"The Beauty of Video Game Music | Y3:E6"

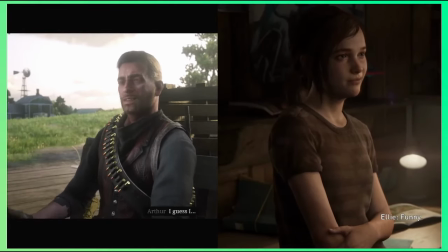8:03 The melancholic guitar melodies in Red Dead Redemption 2 reflect Arthur Morgan's internal struggle,
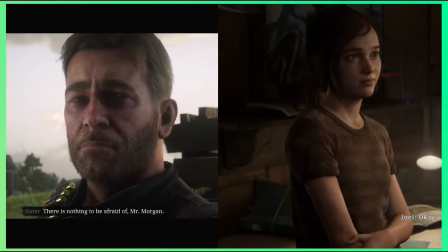8:11 while the hauntingly beautiful soundtrack in The Last of Us captures the emotional bond between Joel and Ellie.
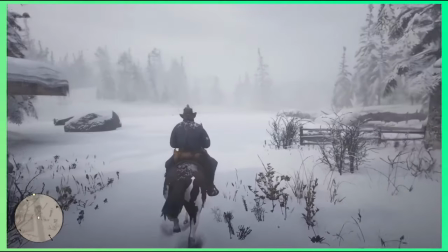8:18 Furthermore, music can also enhance the player's emotional connection to a game's world and its characters.
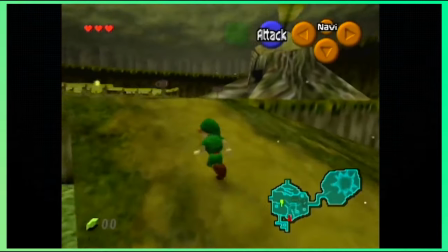8:23 The iconic soundtrack of Ocarina of Time has become synonymous within the game itself,
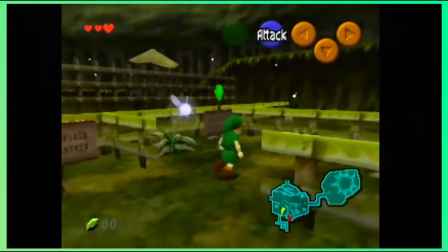8:29 and many players have an emotional attachment to it.
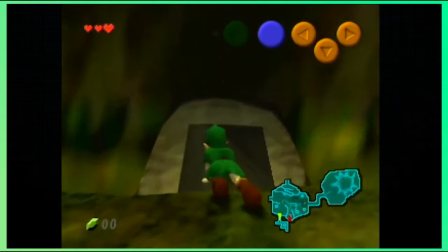8:32 The music in the game not only sets the tone, but also evokes feelings of nostalgia, fond memories for players who have grown up with the game.
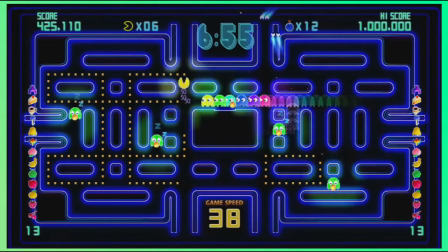8:41 Video games have come a long way since their inception in the 50s,
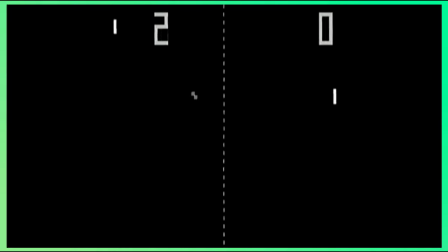8:45 from simple black and white games like Pong, to the immersive and visually stunning games of today.
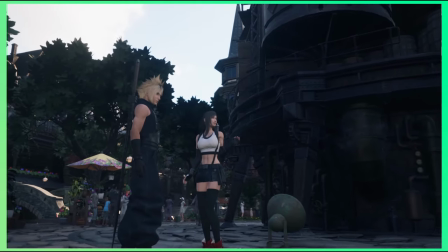8:51 The industry has seen tremendous growth and evolution.
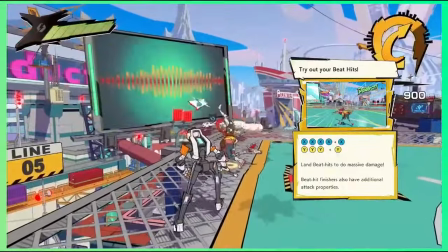8:55 While the graphics and gameplay have certainly improved, one aspect of video games that often goes unnoticed is the music.
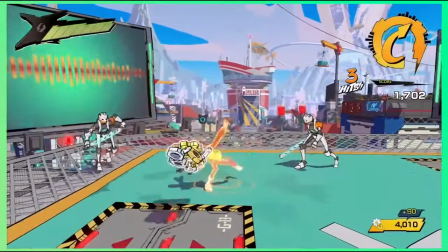9:03 Music has always been an integral part of video games,
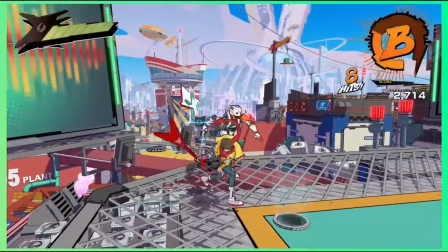9:06 and it has the power to evoke strong emotions and create a sense of nostalgia for players.
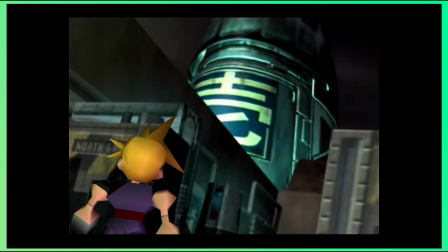9:12 One of the most iconic video games that has a strong nostalgic impact is Final Fantasy VII.
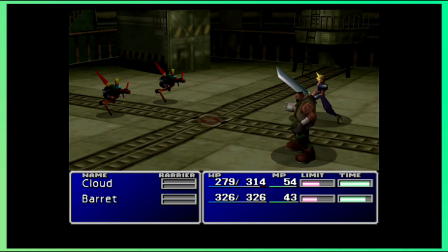9:18 Released in 1997, this game revolutionized the role-playing genre and became an instant hit among gamers.
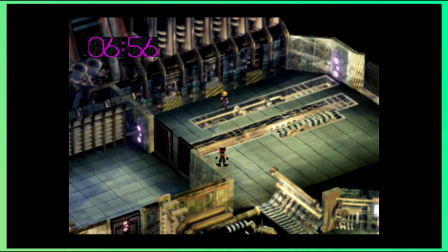9:26 One of the reasons for its success was its memorable soundtrack, composed by Nobuo Uematsu.
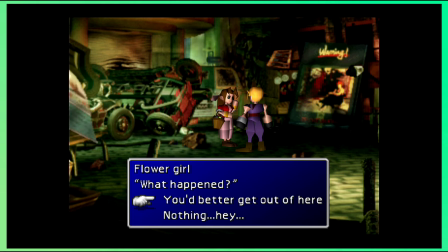9:31 The game's main theme, Aerith's theme, is still considered one of the most emotional and nostalgic pieces of video game music.
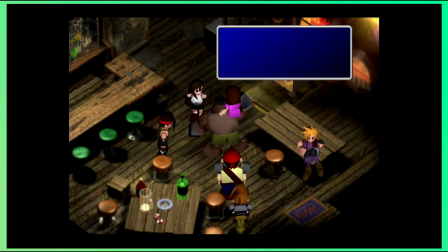9:39 Whenever players hear it, they are instantly transported back to the epic journey of Cloud and his friends,
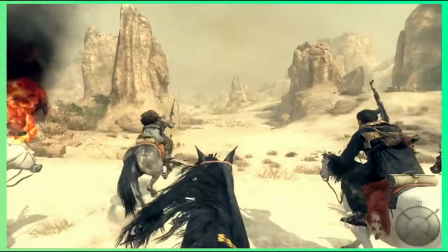9:46 reliving the emotions they felt while playing the game. Call of Duty Black Ops 2 also had a memorable soundtrack composed by Jack Wall.
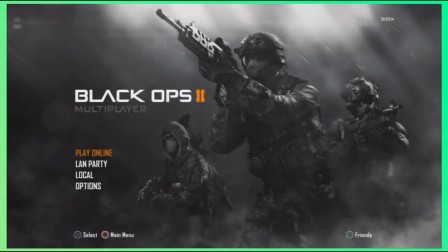9:54 The game's main theme, Adrenaline, is a high-energy track that perfectly complements the fast-paced gameplay.
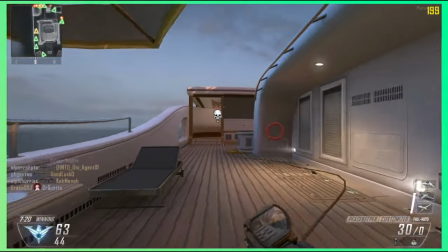10:01 It's become a fan favorite and is often associated with the game's intense multiplayer matches.
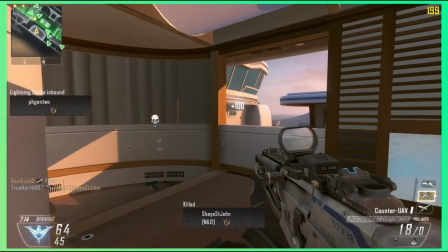10:06 Players often mention how hearing this track instantly takes them back to their days of playing Black Ops 2 with their friends. Oh gee, I wonder who's not in that number. Need any help? Oh no, it's the... You seem a bit lonely. Want day-old water? Why else would I be talking about music? Ah, never mind. You go on doing your thing. I'll arrest you in a moment and eat some donuts. Oh, by the way, you want some? There's a store down there called Not Donuts. I don't know what they're selling, but my buddy told me that they're selling donuts, even though their brand name is called Not Donuts.
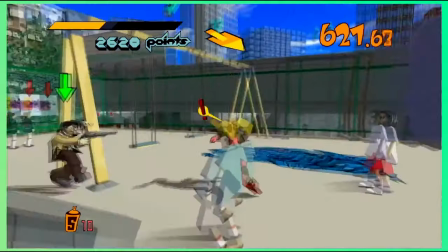10:42 Get out! Music in video games has a powerful nostalgic impact that can transport players back to their fondest gaming memories,
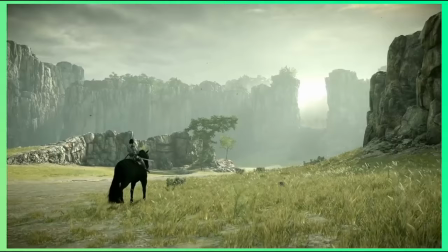10:50 which gives it its unique special place in the hearts of gamers. And it's not just emotions and world building that music can allocate in video games.
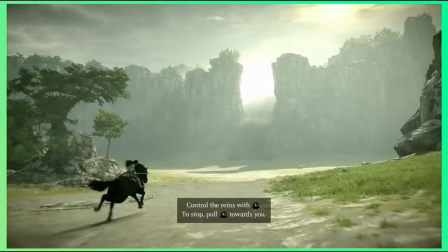10:59 What makes music so fond of is the storytelling.
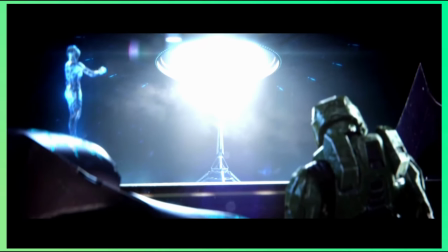11:03 One of the main reasons why music is so effective in delivering storytelling is its ability to evoke emotion.
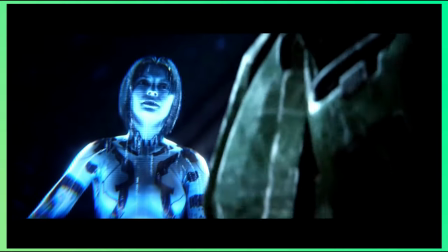11:09 Just like in films, music in video games can set the mood and create a sense of atmosphere.
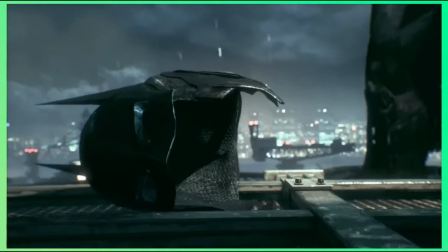11:15 A slow, melancholic melody can evoke sadness and sorrow in players,
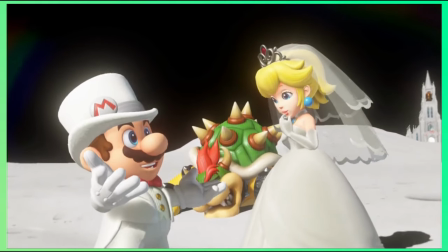11:20 while an upbeat, energetic tune can create a sense of excitement and adventure.
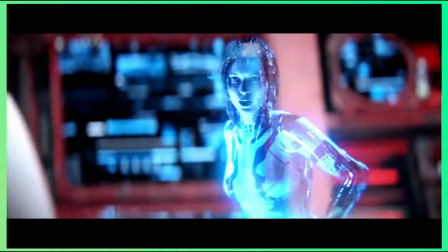11:25 This emotional connection to the music can deepen the player's attachment to the game's story and characters,
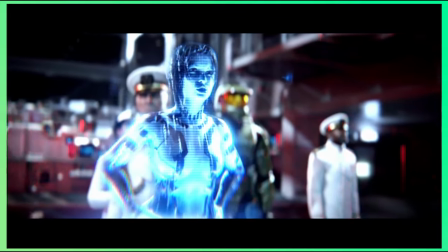11:31 making the overall experience more engaging and meaningful.
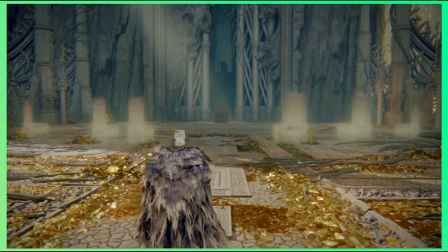11:35 Another way music delivers dynamic storytelling in video games is through its use in pivotal moments of the game.
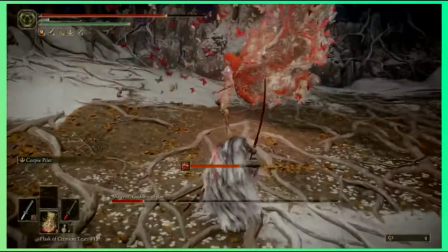11:42 These moments can range from intense boss battles to heart-wrenching cutscenes, and the right music can elevate these moments to a whole new level.
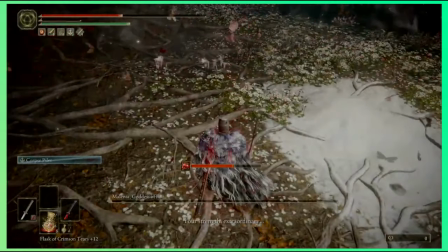11:50 A well-timed, epic orchestral piece during a climactic battle can make players feel like a hero,
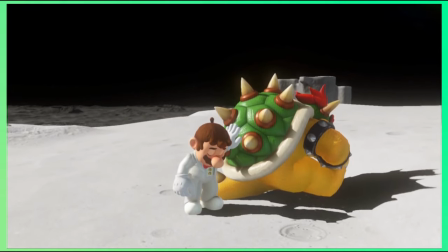11:56 while a somber piano tune during a heartbreaking scene can bring tears to their eyes.
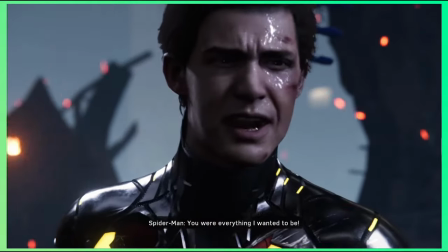12:02 These musical cues not only enhance the overall gameplay experience,
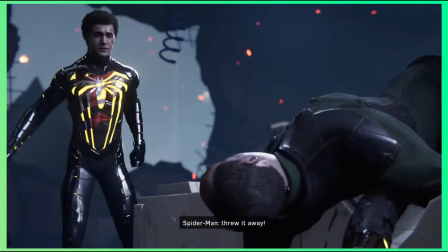12:07 but also help to emphasize the emotional impact of these crucial moments in the game's narrative.